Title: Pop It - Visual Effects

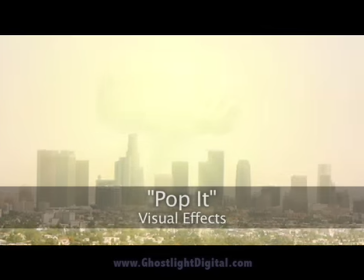Hi, I'm David Cadilia, the visual effects supervisor at Ghostlight.
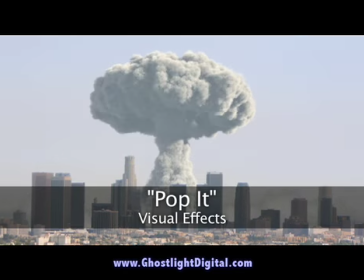I'm going to show you how we blew stuff up for the short film Pop It, but you should probably watch the movie first.
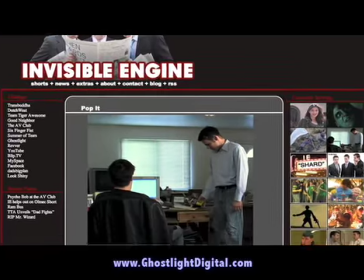It's funny. Invisible Engine wanted to show what happens when you use more than one Pop-It at a time.
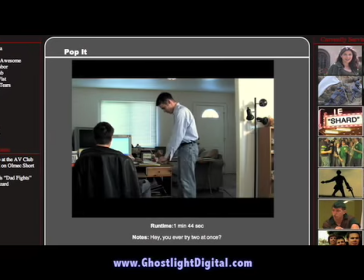Hey, Pop-Its! Yeah. Nice. Did you ever try two at once?
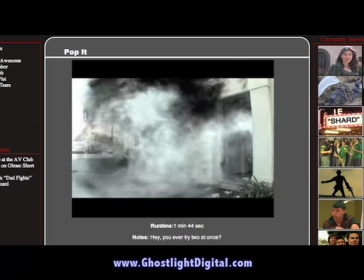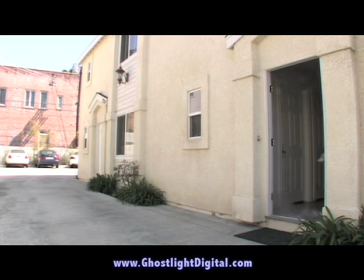We took the door off its hinges and got as much of the destruction in camera as possible.
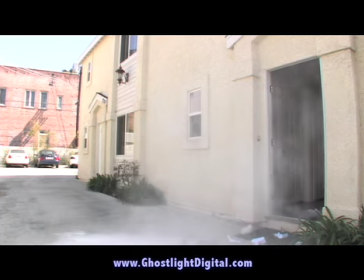2, 1, and...
To get the big dust cloud, I just threw a big bowl of flour out the door.
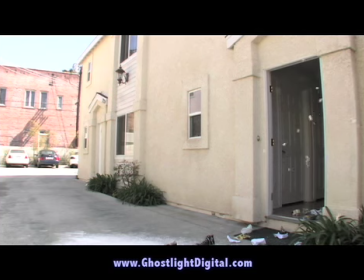That was awesome.
We also got this take of falling paper bits to look like falling ash.
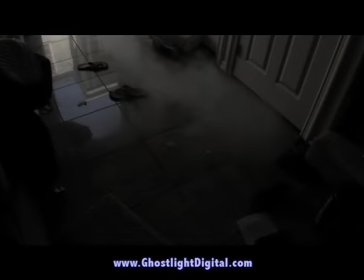Alright, and action!
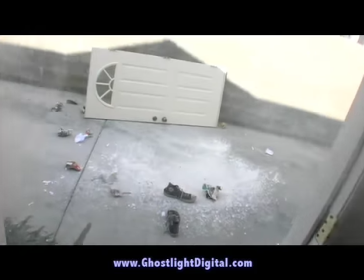Actually, taking the door off its hinges allowed us to get shots like this, which makes the whole explosion thing more believable.
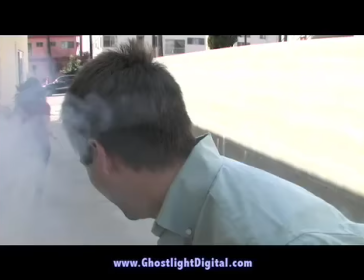What happened? Are you okay? Sarah, go call 911.
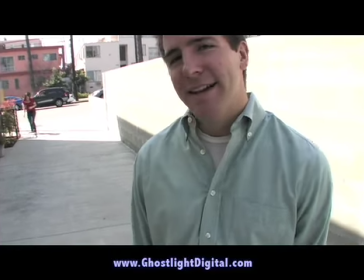We can audio though, just say call. Yeah, Just say go call 911. but I also start to laugh.
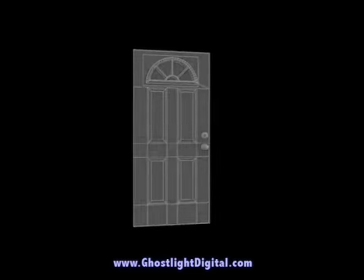To get the door flying off, we built it entirely in 3D.
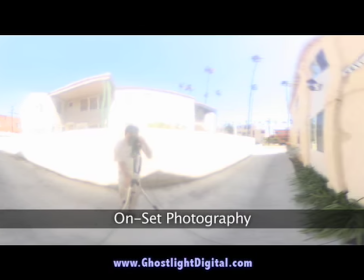We took this 360-degree photo of the set using a special photography technique called HDRI, or High Dynamic Range Imagery.
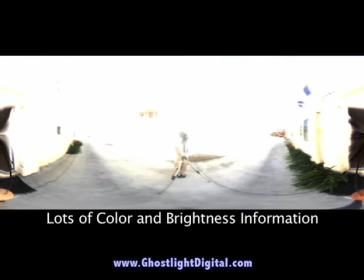This basically means the photo has lots of information about the color and brightness of the location,
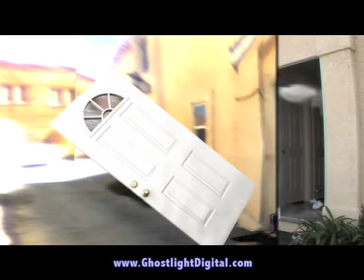which makes it very useful for lighting 3D objects as if they were really there.
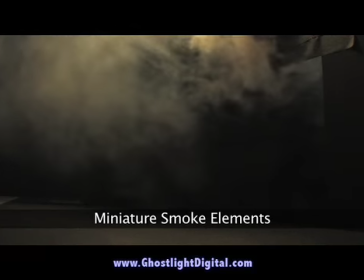To get the smoke, we set up this miniature of the front door and shot some smoke elements.
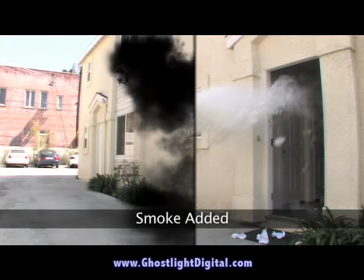We isolate the smoke element, change its color, and add it to the footage.
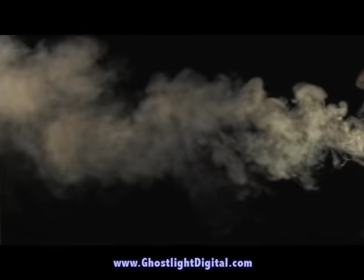We also shot these side smoke elements and added them to match the flower on the set.
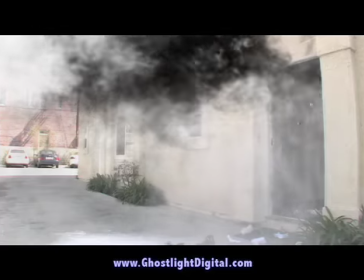As a last touch, we added the bits of falling paper. Here's the final shot.
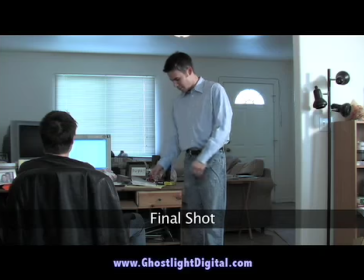Did you ever try two at once?
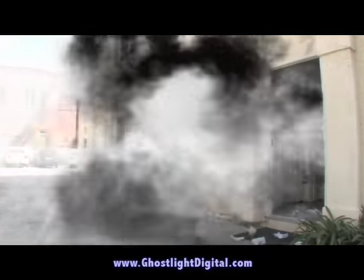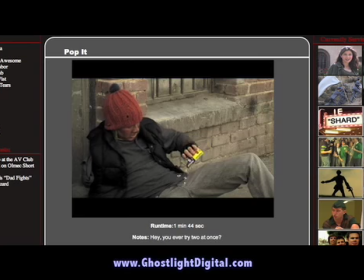Years later, Chris's character commits suicide by throwing a whole handful of Pop-Its on the ground.
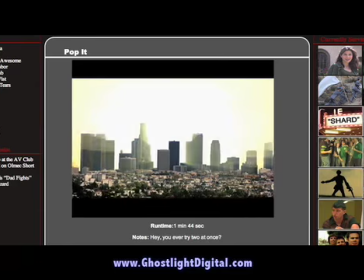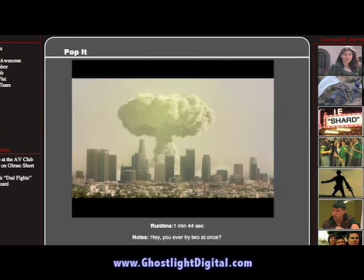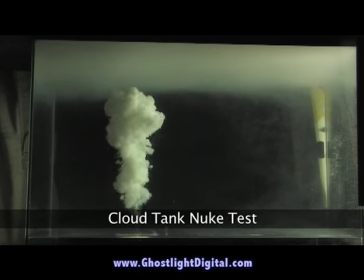For the nuclear explosion, we did several tests trying to get a nice mushroom cloud in our cloud tank, but nothing looked like the real thing.
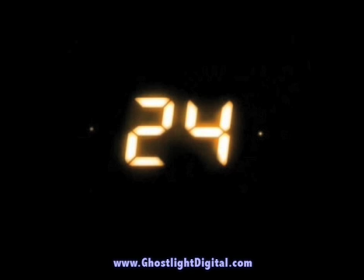Luckily, Zoic Studios did a very nice mushroom cloud for the show 24, and it just so happens they use the same 3D software we do, so we decided to give it a shot.
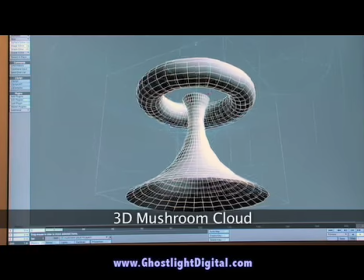After some successful 3D smoke tests, I built the basic geometry of a mushroom cloud and added animation controls to make it roll.
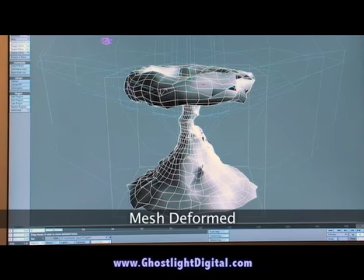Once the motion looked right, I deformed the mesh to make it not so perfect looking, and added smoke particles to the surface.
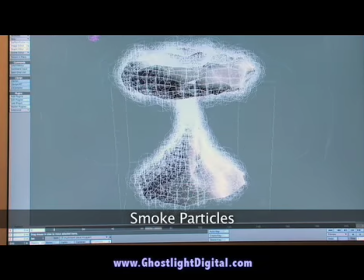And voila, a 3D mushroom cloud.
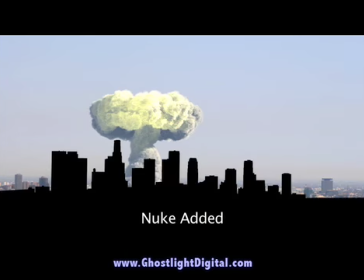I added the 3D nuke element to the photo and placed it behind the buildings. We shot these smoke elements in our cloud tank, which made for a good traveling dust cloud.
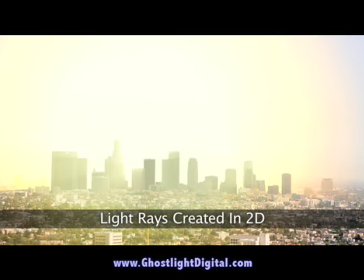For the blast of light, we just used a bunch of cheap 2D tricks.
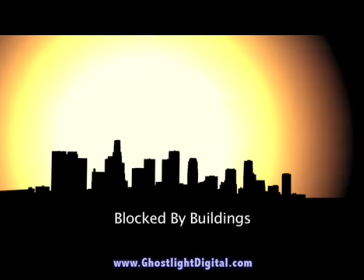I animated this yellow circle, which is blocked by the buildings, blurred outward, and added to the footage.
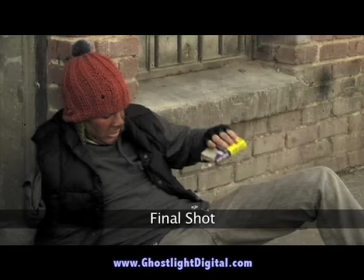Here's the final shot.
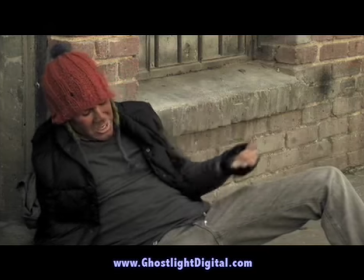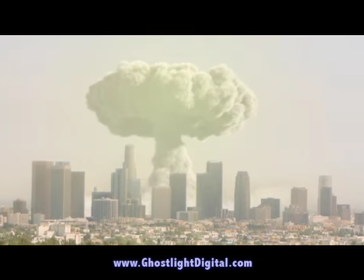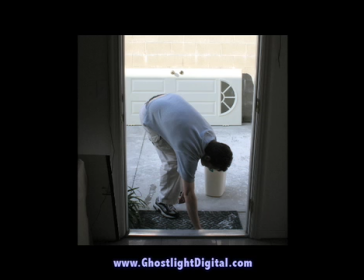Thanks to our pals at Invisible Engine for including us on this project. We always wanted to redecorate our front entryway, and who doesn't want to completely destroy Los Angeles?
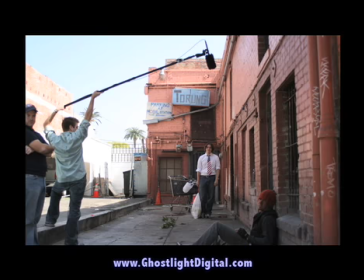Remember, kids, that while Pop-Its are very dangerous and cool, nuclear warfare is not a joke and should never be attempted without Ghostlight supervision. Thanks for watching.